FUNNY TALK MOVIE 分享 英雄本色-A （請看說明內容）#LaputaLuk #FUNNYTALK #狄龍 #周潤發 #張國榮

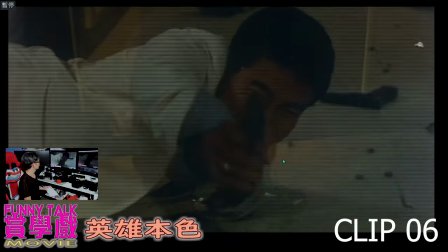35:47 爬出來開槍
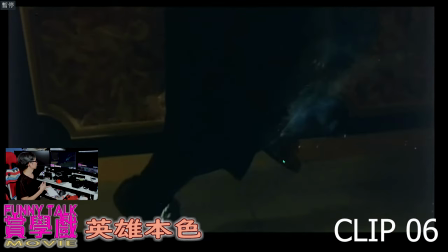35:51 打到發哥的腳那裏打到發哥的腳那裏其實當然這個是剪接因為他剛才射的口槍其實都是沒有彈頭的
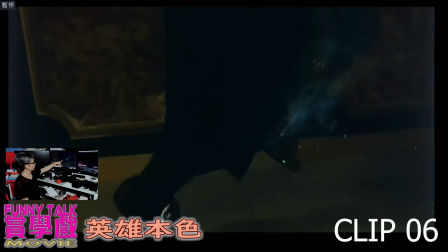36:05 然後這裏也是分開拍亦是做得很好他特意打到腳上腳上爆開了接著噴煙其實在電影中有一個爭議
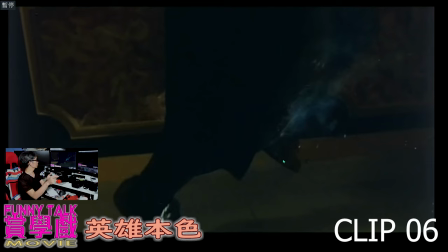36:22 因為一顆子彈穿過腳上其實未必導致他會被迫但是美芯導演用這一刻應該是代表了就是他腳的小腿那一刻
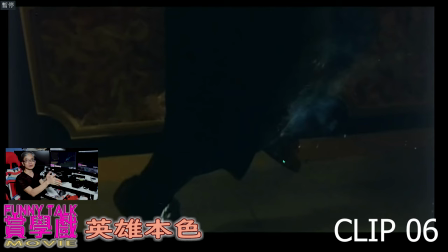36:40 就是兩條骨就一次過穿了所以導致腳就斷了接著薄反到沒什麼用當年另一個爭議就是
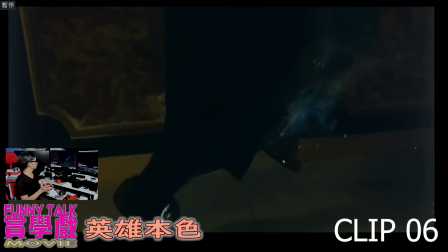36:57 因為他這裡是一下當年另一個爭議就是會不會是射中了膝蓋令裡面的骨碎了即是不能拼搏他就要拐著拐著走當年就是有這樣的爭議兩個人都覺得可以這裏就是由一個英雄
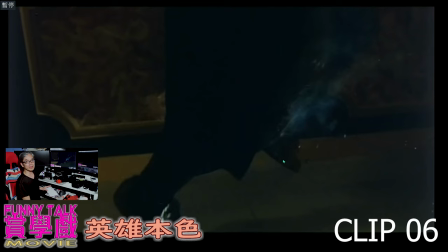37:16 變成到谷底的導火線和應他之後為何要做一些地底泥做一些抹車的工作即是比較低下的東西這個就是導火線
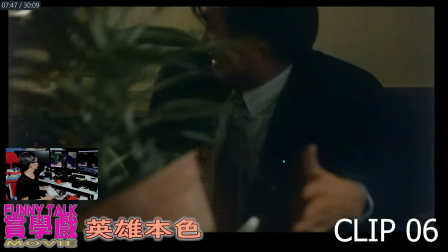37:36 然後它就跌在這裡接著就是在花盆裡拿槍
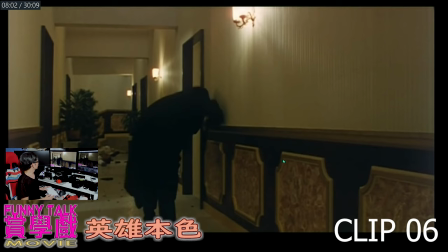37:44 去打監角然後它再爬過去
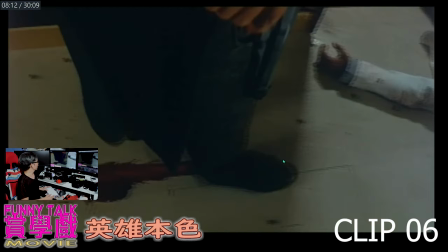37:52 再爬過去
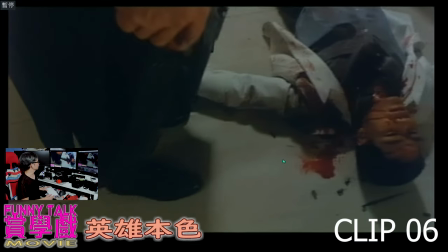37:56 這裡就突顯了它的憤怒
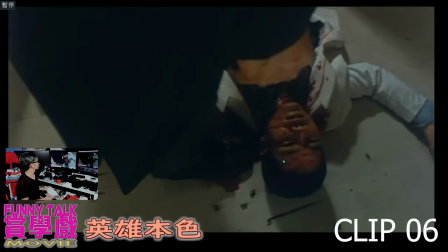38:01 接著就向他開了幾槍
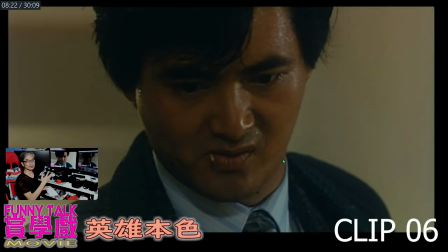38:08 這個當然是Cut Shot向他開了幾槍代表了他憤怒這場戲很出名
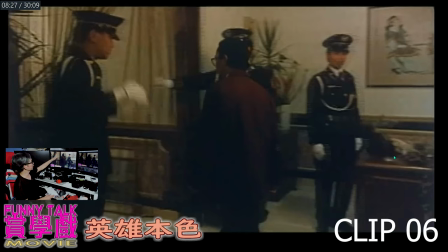38:20 當然另外一個角色也帶入來了就是當時在台灣的其中一個調查的警司他其實沒什麼出聲他出的對白是用在跟迪龍那邊聊天
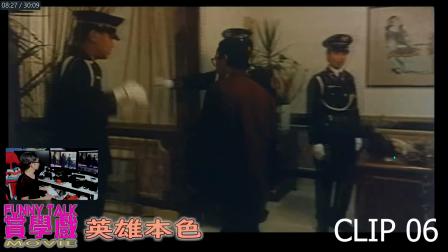38:37 即是坐完鑑那邊說過了一點點這個角色又在裡面表現到他很冷靜
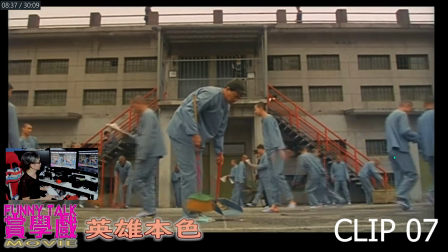38:47 然後這場戲又是很過癮迪龍坐牢吳宇鑫導演用坐牢相對張國雄哥哥
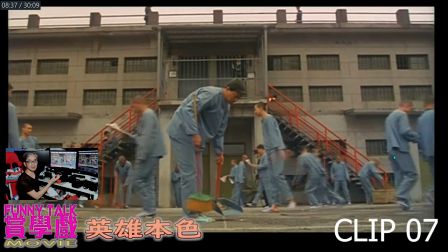39:04 在境界裡威衰之類的這又是一個很強烈的對比
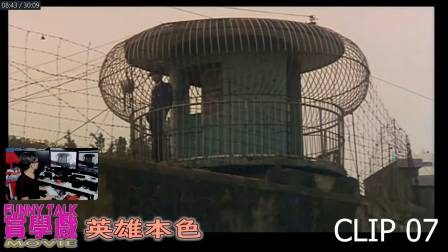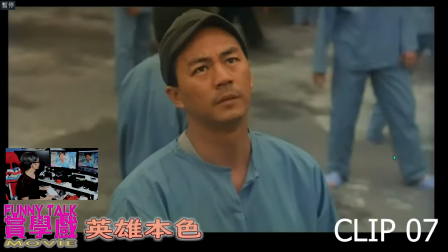39:16 這裡就是
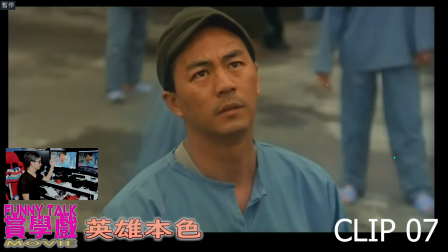39:19 剛才那個有個警衛看著外面的環境然後在剪接上去迪龍哥的樣子代表他很想洗心甲面重投社會
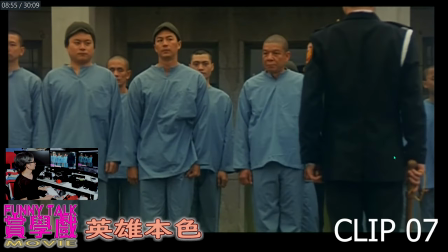39:41 然後相對張居然哥哥他很威風這裏是說他
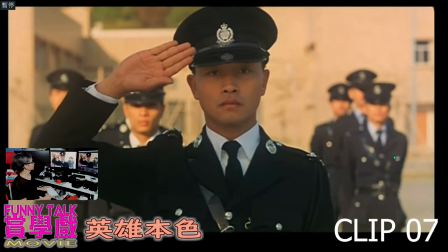39:50 張國仁哥哥很威風但是狄龍哥坐牢當時的剪接有個笑位